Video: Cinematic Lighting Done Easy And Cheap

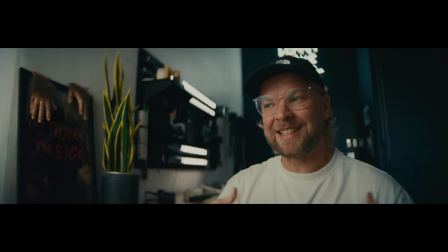[0:00]
Today I'm gonna show you guys how to go from this to this using one light and some random stuff that you'll find around the house.
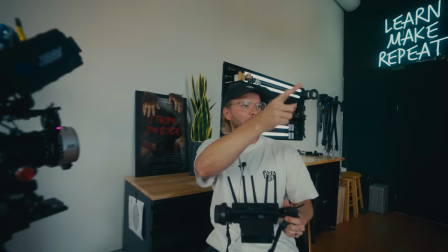[0:07]
Cinematic lighting, done easy. Lighting has always been a bit of like a scary, intimidating thing to me, especially because it can literally make a
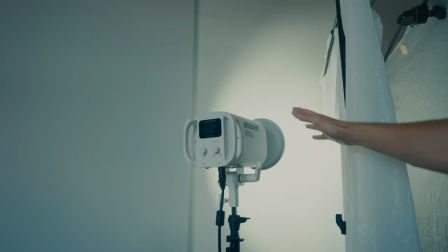[0:16]
$100,000 camera setup look like absolute garbage, or a mediocre camera look really, really good. But what helped me get over that is realizing that there is no right and wrong when it comes to lighting.
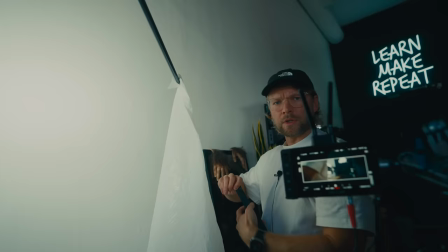[0:31]
There's a lot of like scientific principles which help you, but after that,
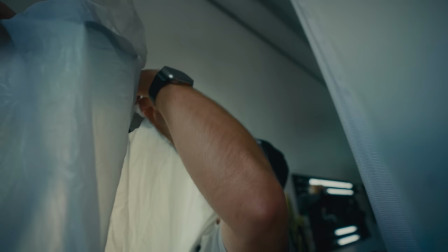[0:36]
it's all kind of art and experimenting and just trying different things.
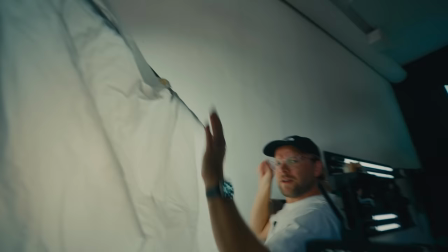[0:41]
Do whatever you want, experiment,
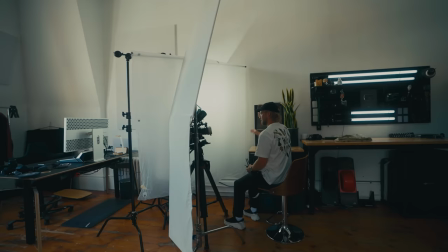[0:43]
try different things and see what works best for you and your setup and what you're trying to convey in your story.
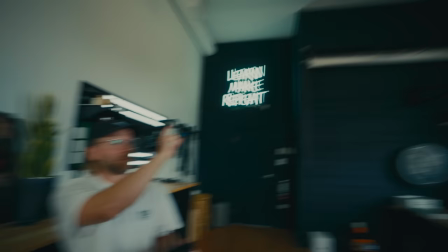[0:50]
Okay, so you can see that this does not look that great right now. Basically right now we have two windows for the light.
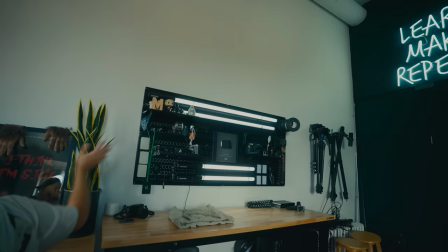[0:58]
So we have that window, and then we just set up a couple tube lights to be kind of like our practicals for this little setup.
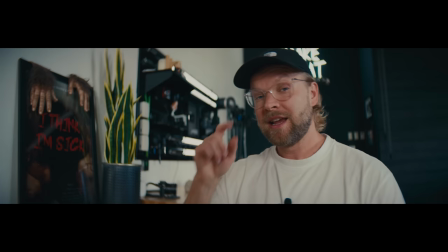[1:06]
And you can see that it doesn't look very good. There's very little shape, just nothing fancy to this. And we're gonna use one light to make this way better. First off, we're gonna take away some light.
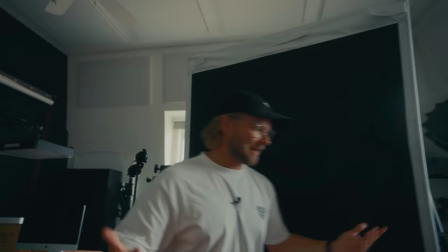[1:18]
So we're gonna use what's called a negative fill. Now, I have kind of one of these fancy filmmaking ones, but this could literally be like anything.
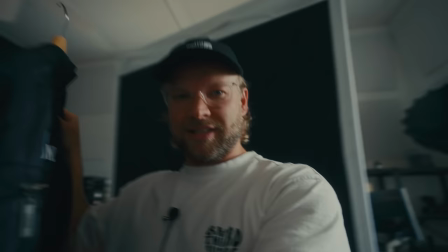[1:26]
It could be, we could use this NMO jacket and do the same thing.
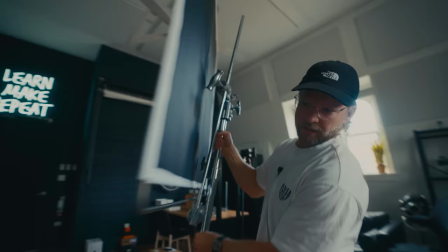[1:32]
Anything basically black or dark fabric will do the job. I'm gonna bring this in nice and tight here.
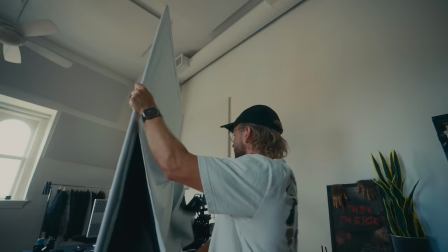[1:41]
And this one actually is a little bit fancy. It has, let's go the other way around.
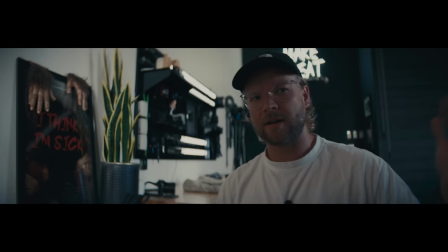[1:46]
So we're just gonna swing this around, make sure not hit the camera. Now we don't have this like nasty light coming from this side.
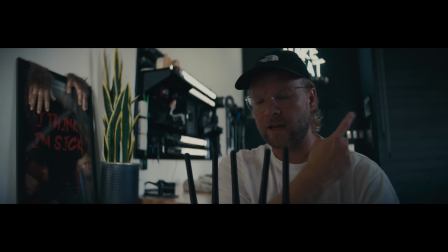[1:54]
We got some mood going on. And we have a nice little kick coming from the window over there.
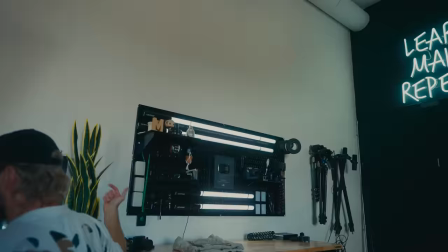[2:01]
So that's working fine. And then we have our little light tubes kind of motivating, hitting us a little bit. But we need something coming from over here.
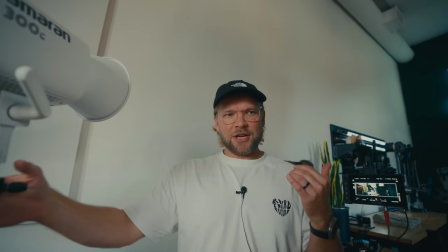[2:08]
That's what we're gonna do next. Typically, when you're lighting something, you're gonna be either diffusing or bouncing.
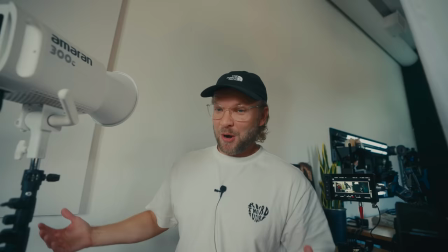[2:15]
That's kind of how you get nice soft light. Sometimes you don't want soft light, but most of the time you're diffusing or bouncing.
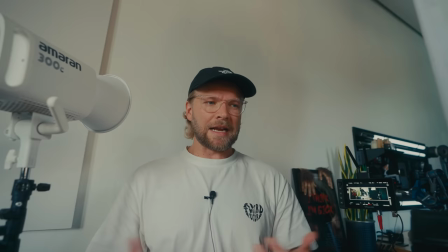[2:21]
But why not do both? You can actually bounce and diffuse, which is usually called book lighting.
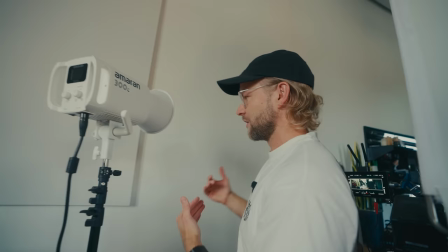[2:26]
And instead of doing it really complicated, what we're gonna do is just bounce it off the wall.
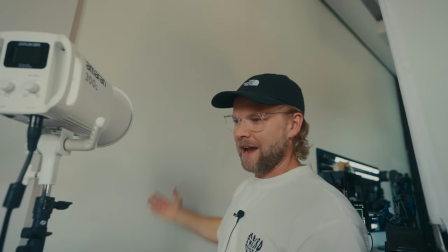[2:32]
Since we have a white wall here, let's just use that. Why would we do that? Well, a few reasons.
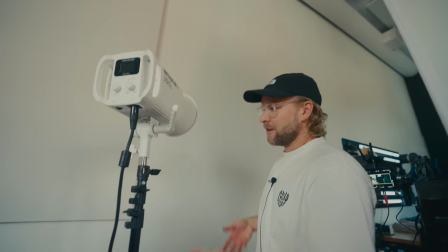[2:38]
First off, it's way easier, less, you know, stands needed, super fast setup.
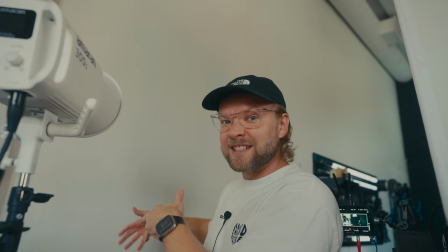[2:43]
The second reason is that you might not have enough space to actually set up stands and stuff in here to have like some sort of,
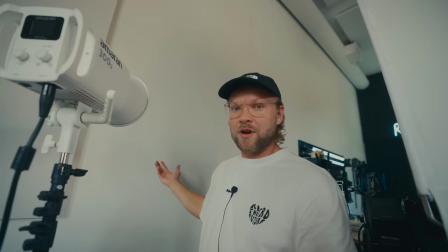[2:51]
you know, fancy filmmaking thing to bounce the light off of. And then thirdly, it might actually look more natural because it's the colors of the room and it has some texture.
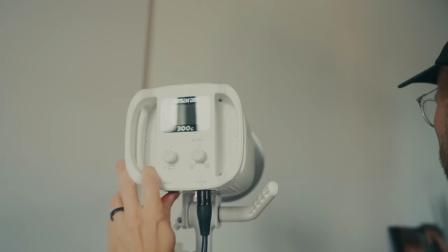[2:59]
It might just bounce the light a little bit more natural-like. So we have an Amaran 300C here and we're gonna pop this off into the wall here.
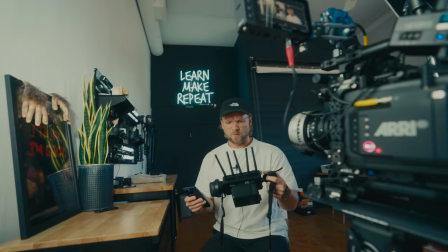[3:08]
That looks real bright, way too bright. So that's on full blast right now.
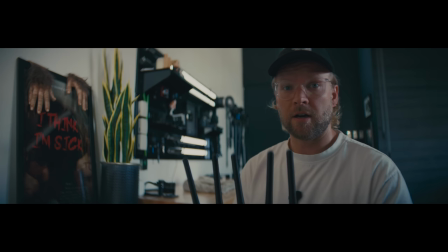[3:13]
Let's take it way, way, way down. That looks all right. Let's pop it off, on.
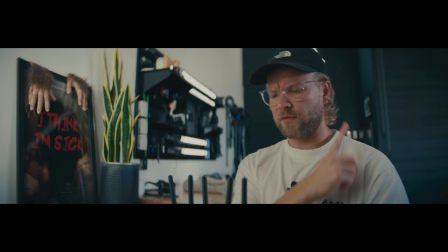[3:20]
All right, that's our first step. We could probably even go a little bit more subtle.
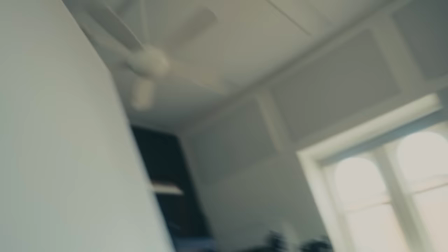[3:25]
First, I think I need to adjust this little kick light. I'm just gonna make that window a little bit smaller.
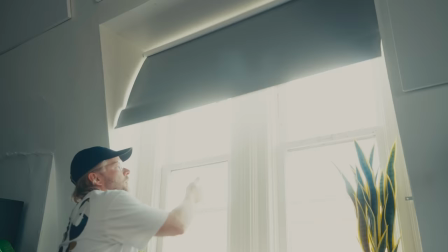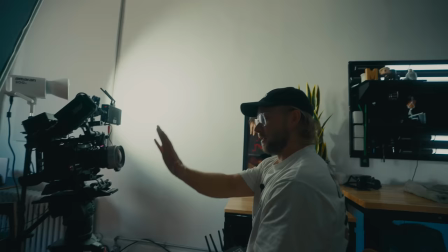[3:38]
Whoa. That should do the trick. All right, now we're getting a lot less kick lights. That just looks much more natural.
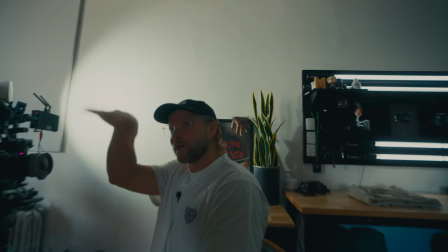[3:44]
Basically, right now we have our negative fill here. We just dimmed down that window essentially a little bit.
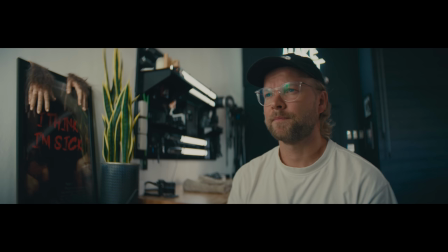[3:51]
We pulled down the blinds and then we have one light bouncing into the wall.
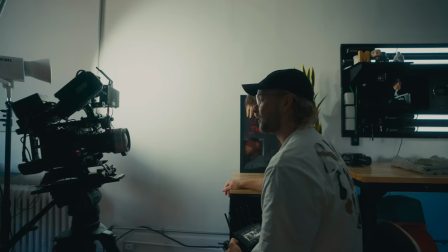[3:56]
And so this would be your typical bounce light. And all we're doing is just taking a light, bouncing in the wall. And it looks not bad. And that's already a cool look that works. You could do it like this, but let's try to diffuse it.